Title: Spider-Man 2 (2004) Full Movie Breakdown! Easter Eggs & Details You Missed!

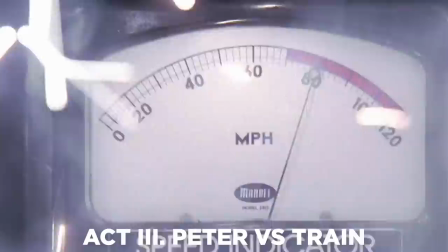16:30 And then in act three, Peter alone versus a train. Man versus time and destiny itself.
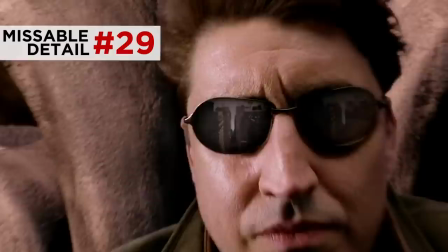16:35 It opens with Peter's heroic swings into action, with Raimi pulls out the reveal framed within the deadly threat waiting for him. The sunglasses lens of Doc Ock. No cool moment without an asterisk of how he's about to die.
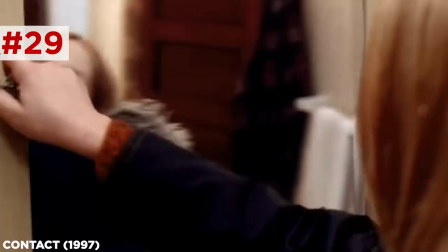16:47 I love this kind of shot. Robert Zemeckis actually used a similar tracking shot mirror reframe in contact. Very cool way of shifting subjective point of view to the target of the action.
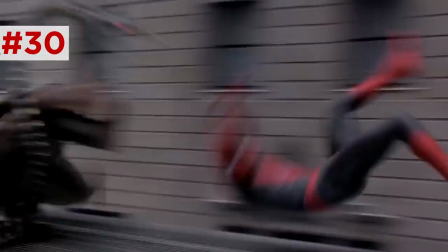16:57 When they tumble down onto the train, Otto's arms cushion his body during the roll.
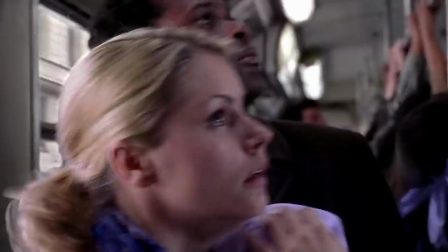17:02 Raimi also smartly cuts off into the passengers, including the classic woman with a baby.
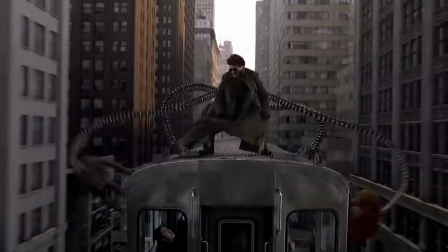17:08 And briefly, Peter and Otto go inside the car so that a minute later when Otto starts playing 500 with people.
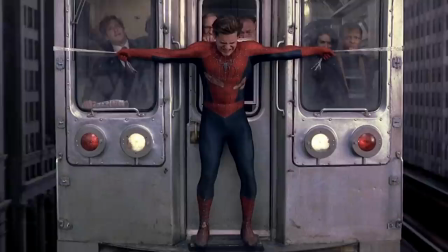17:14 This doesn't come out of nowhere. It happens after Peter's empathy has been triggered. Now, this train stop gives us some epic Toby faces, which yes, the memes are hilarious.
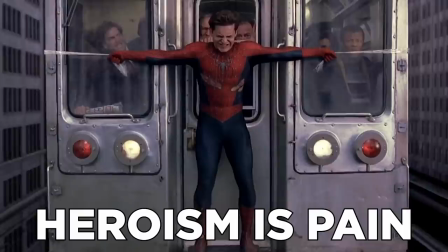17:23 But without the ironic detachment that hijacked us as we got older, this is a beaten down hero,
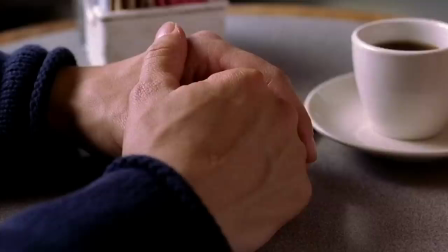17:30 gripping onto the one thing he has left after having to let go of everything else he wants.
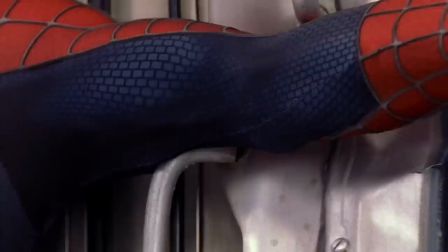17:35 All of this suffering has boiled over and now Toby is venting pure cathartic rage.
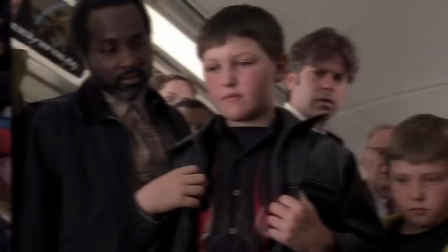17:42 It's earned and I love it. We get some good Christ-pose imagery. And the kids who return his mask are cameos by Toby's half-brothers.
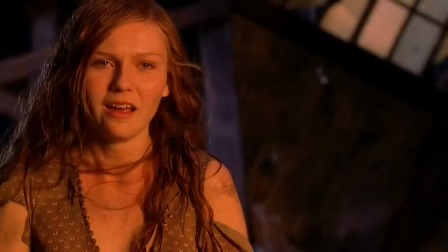17:49 After Robbie, the editor, May, these passengers, and then of course Harry and MJ, Peter's precious anonymity in this film is stripped away from him.
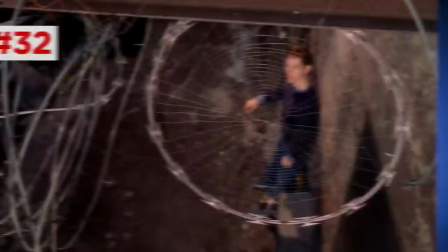17:57 One of the many things he has to let go of. Otto wraps Peter in barbed wire, echoing the moment Peter briefly saw a spider web strung up in a barbed wire coil in the first film. His whole webby world surrounded by a ring of death. Behind Harry's propped-up knife is a framed photo with Norman.
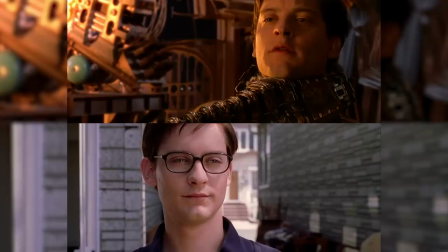18:12 I assume this is Harry's revenge table. Peter ends up flipping Otto by repeating Aunt May's wisdom.
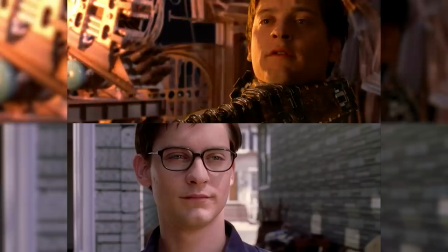18:18 Sometimes we have to do what's right. We have to be steady and give up the thing we want the most.
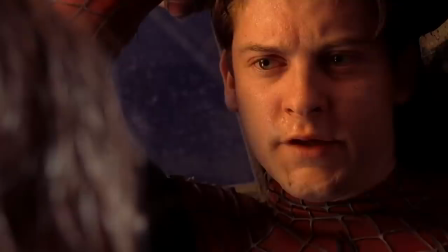18:26 Even our dreams.
And Peter can finally deliver this with sincere, honest heartbreak because in this moment he is really talking about his dream with MJ.
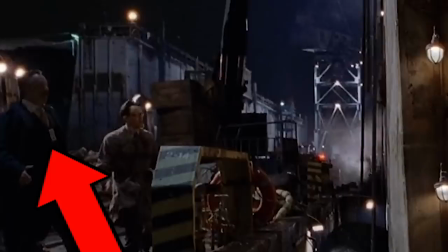18:35 He truly gets the importance of being earnest. Now, along with John Jameson, I just realized that J. Jonah and Hoffman arrive with the cops too.
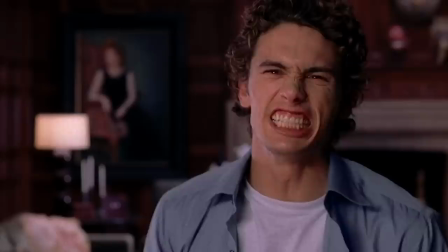18:42 This guy cannot pass up an opportunity to insert himself in the story in order to sell more papers. Norman Osborn returns inside Harry's mind. Now, a little detail I spotted by going through this frame by frame.
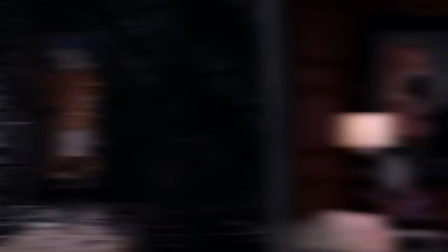18:53 When he throws the dagger through the mirror,
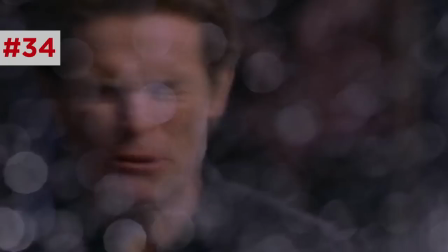18:56 it briefly switches from Norman to his own reflection and then back to Norman, who looks pained as the glass breaks.
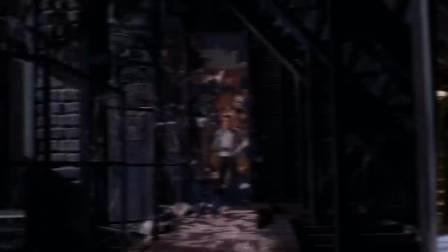19:03 Two generations of Green Goblin becoming one in the same. And then after Harry finds the Goblin Cave, I think most of us got that green bow tie he shows up wearing at the wedding.
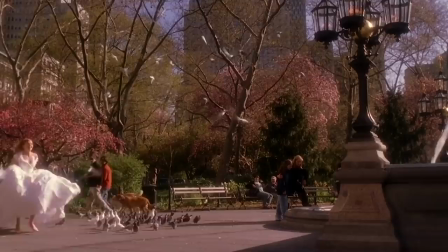19:12 It's okay if this was a bombshell for you. It's just kind of like baked in for me since I spent the whole summer of 04 re-watching this with like Prisoner of Azkaban.
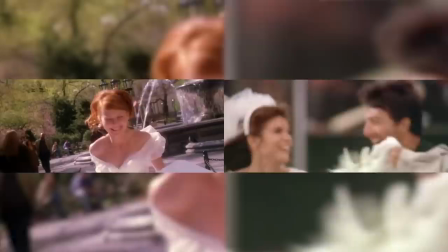19:19 But I love this ending. It parallels the ending of The Graduate. A runaway bride fleeing the church to be with the scrappy dope.
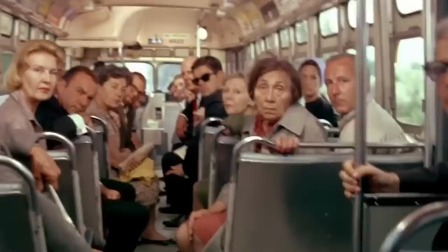19:26 But The Graduate's ending is brilliant because it is not a fairy tale ending.
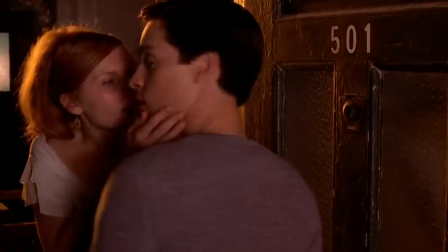19:30 It's a bittersweet, hello talkness, Bus ride where the young couple catches their breath and realizes, wait, crap, what did we just do?
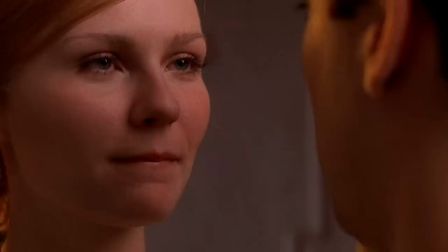19:38 What now? MJ here makes the same realization. She teases fairy tale ending with her comic's pet name.
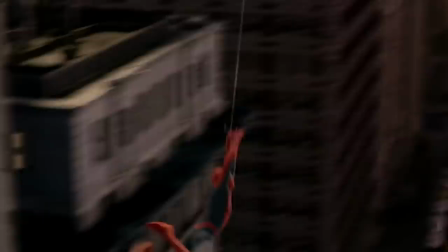19:45 Go get him, tiger.
And for a second, we think it's gonna end with another golden sunset heroic swing past the stars and stripes, just like the first movie did.
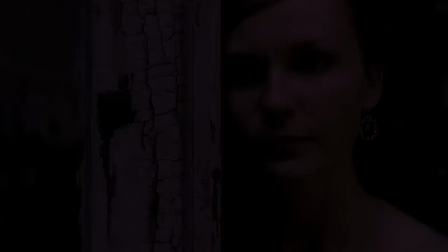19:53 But nope, Raimi cuts back to MJ with dark tones and an ominous fade to black.
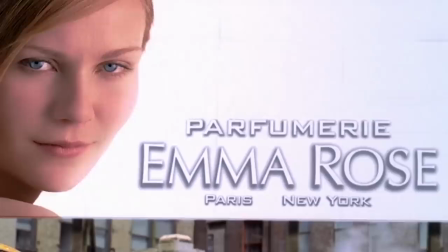20:03 It's a bittersweet graduate Hello Darkness ending, echoing the opening shot of MJ as the love that Peter would never have time for,
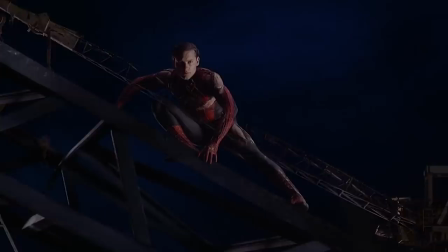20:11 reminding us that Spider-Man 2 is not a story about heroes' win,
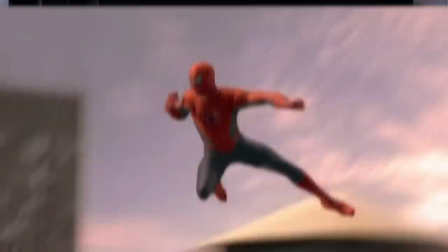20:15 but how heroism is pain, and every heroic victory is underscored by a dark consequence.
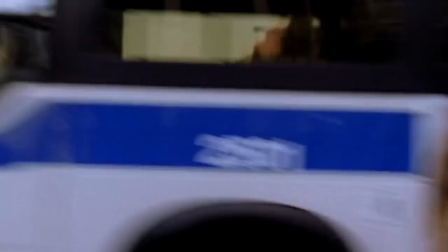20:21 As you can see, Spider-Man 2 was one of the all-time best superhero films, filled with awesome attention to detail that other recaps just glossed over because it's not the precious MCU.
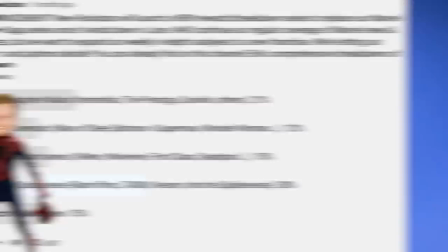20:31 And I am so thrilled that you guys asked me a month ago to break down a movie that was such a big part of my youth.